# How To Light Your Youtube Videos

Alexa turn on the lights. Hi I'm Tom Craven I'm going to show you how to light videos for YouTube so let's get into the video. So what I'm going to start with first of all is by actually showing you the setup let me just go over to the camera so
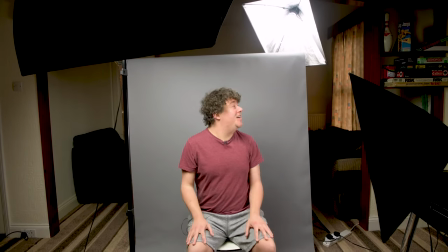[0:21]
here's what I have I have three lights I have the main light here
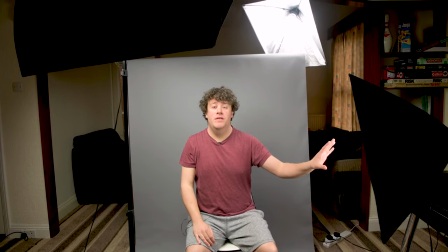[0:26]
and then I have a fill light just fill in this side of the face
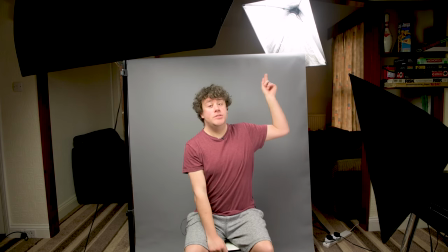[0:31]
and then I have a hair light just up there just to give a
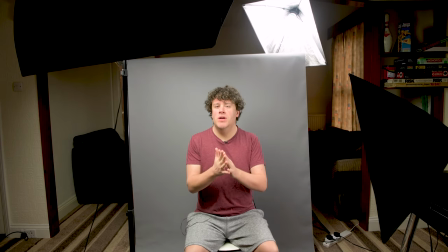[0:36]
bit of separation from the background this is a typical kind of setup for a lot of people on YouTube
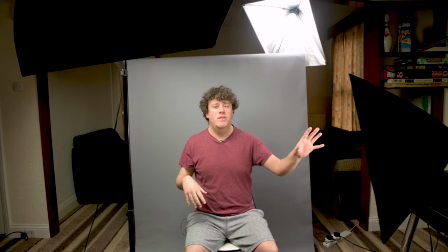[0:42]
where they have the main light to one side feel like the other side and then maybe a little hair light or what might be called a rim light what it allows it to be is a very well balanced lit scene but also give the subject a bit of
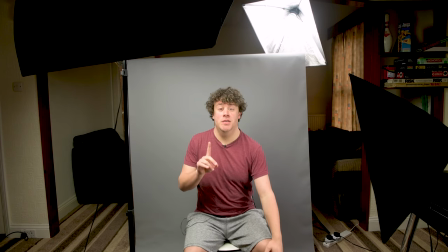[0:55]
separation from the background now what I'm going to show you is how they actually affect the image i'm going to zoom back in actually that's
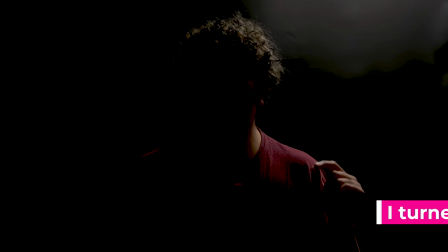[1:06]
better so i'll start with the hair light so we've got this one on what this does is it allows it to one give highlights to the hair and probably the shoulders and maybe want this side of the arm and it just gives that separation from the background itself whatever that would be whether
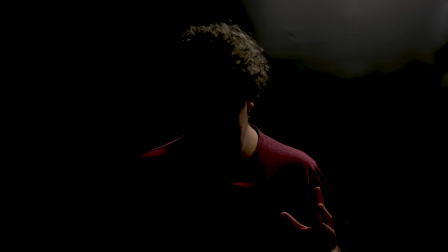[1:22]
it was a busy background or like this where it's just a plain background and then what we can have is we can have the main
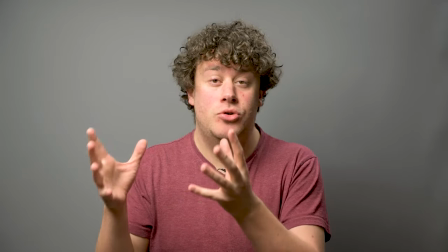[1:31]
light on this is the main light as the name suggests is the main light source so it's got the biggest soft box and this has got four bulbs
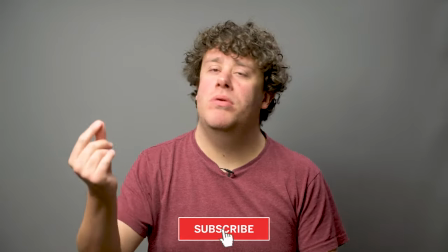[1:38]
in it whereas these have only got one each so it's just a lot brighter and it just fills in a lot of the face and then what
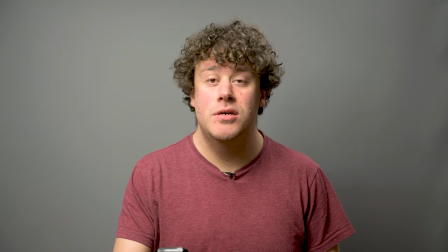[1:45]
we've got here is the fill light so let's just turn that on just to show it fills in the shadows on the side of the face
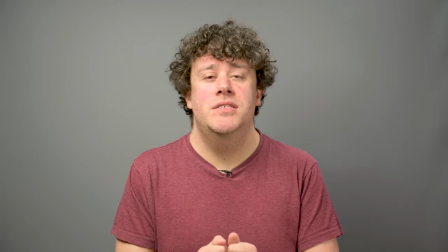[1:52]
a little bit like just creating that kind of better balance of lighting so this is what i would typically use for tutorials if i wanted to get
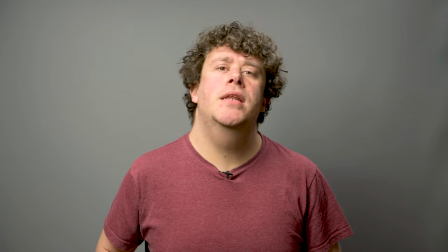[2:01]
serious i may turn that one off and leave it like this just because you
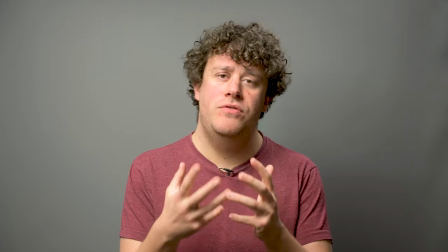[2:06]
can use that tone that it creates just on its own but i always have it on at the moment so i'm going to put it back on now what can you do if you don't have lights like this you can just use a lamp so I've used a big lamp I just got a better bulb for it so it was a much bigger brighter bulb and I used the lampshade so it would be nice softly diffused light for me and then it would create lovely shadows that would fall off into nothingness what about if you don't want to spend any money well
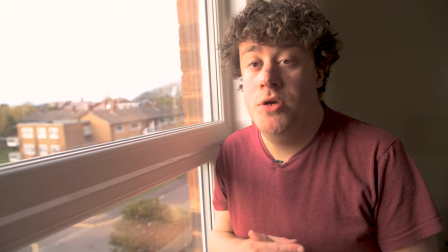[2:41]
I've got a tip for you if you don't want to spend any money what you can do is just go by a window obviously I'm quite close to the window
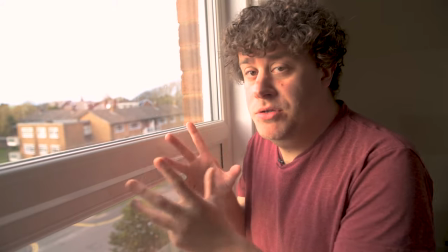[2:47]
right now that's just to show you that it is only the sun outside that is lighting me up and there is no lights
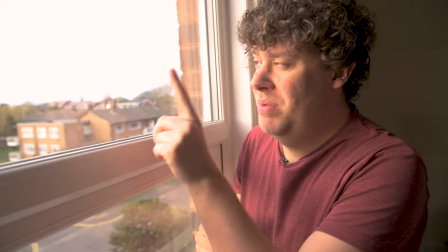[2:53]
on in here and what you can do especially when it's now behind clouds it will diffuse the light a little bit and it
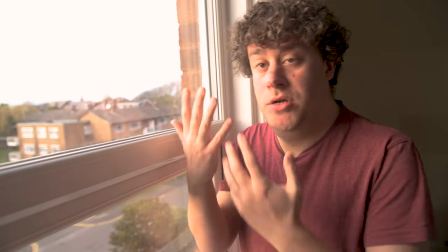[3:01]
just gives that little soft light and also it what it will do is it means that the shadows that are created aren't as harsh as when it's just direct sunlight
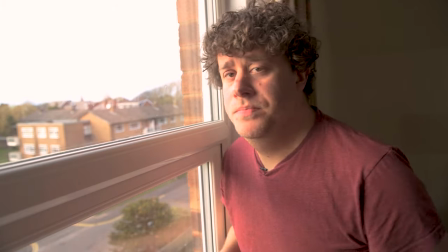[3:09]
and obviously you don't want to be this close to the window because i probably look a bit weird to my neighbors if you want
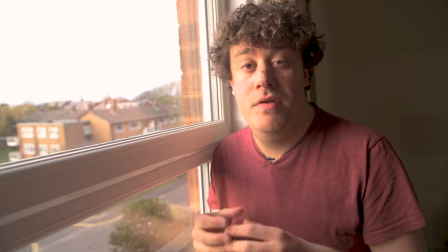[3:16]
me to go into more detail about lighting not just for youtube or other things please also let me know in the comments below see ya